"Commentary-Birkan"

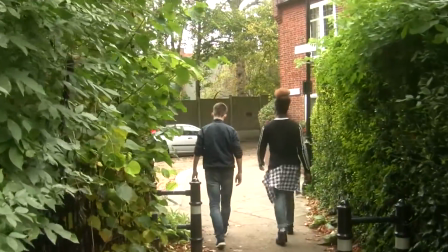[8:27]
In the beginning of Blue Ivy, the film was slow paced as this allows the audience to concentrate
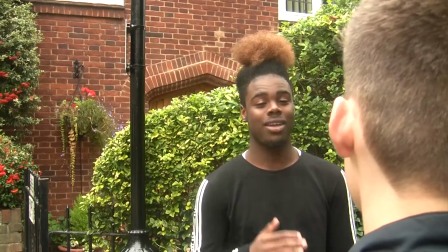[8:33]
on what is going on in the film as it is slowly building tension within the audience as they are waiting for the scary scenes to happen.
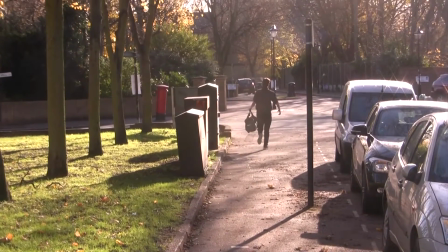[8:40]
Then the film becomes faster paced. This is typical of horror genre as it is a way of getting the audience on the edge of their seats when watching the film.
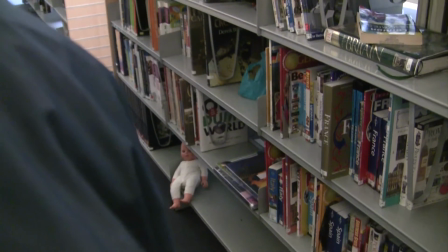[8:51]
A lot of horror films use effects to make the film more appealing for the target audience.
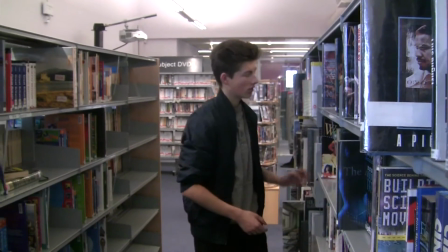[8:55]
We did this by adding an effect called radio blur, which this allows the character to feel nauseous.
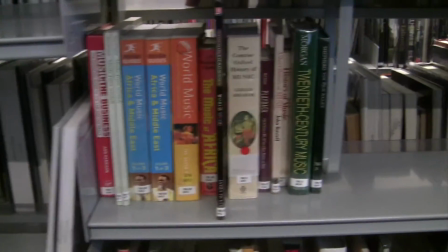[9:01]
This is important in the scenes as it emphasizes the doll whispering in the victim's head. It is a way of showing the victim's struggles when trying to overcome the villain.
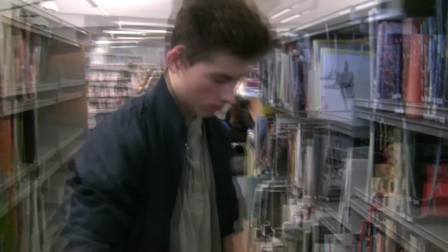[9:09]
It is a way of getting the audience interested in the film as the effects are unique.
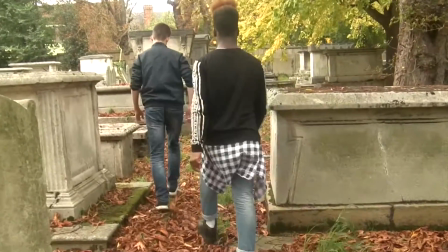[9:15]
The setting is important in horror films as it allows to create a sinister atmosphere.
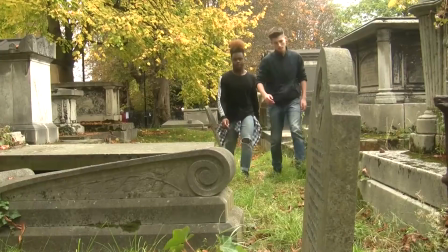[9:20]
We did this by filming in the cemetery as it is an isolated setting which allows to build tension.
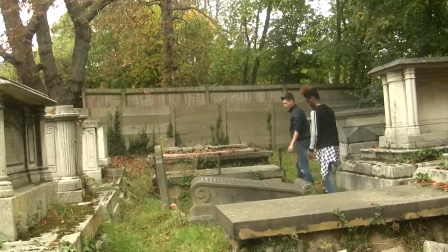[9:25]
This is something a lot of horror films do as it is one of the genre conventions.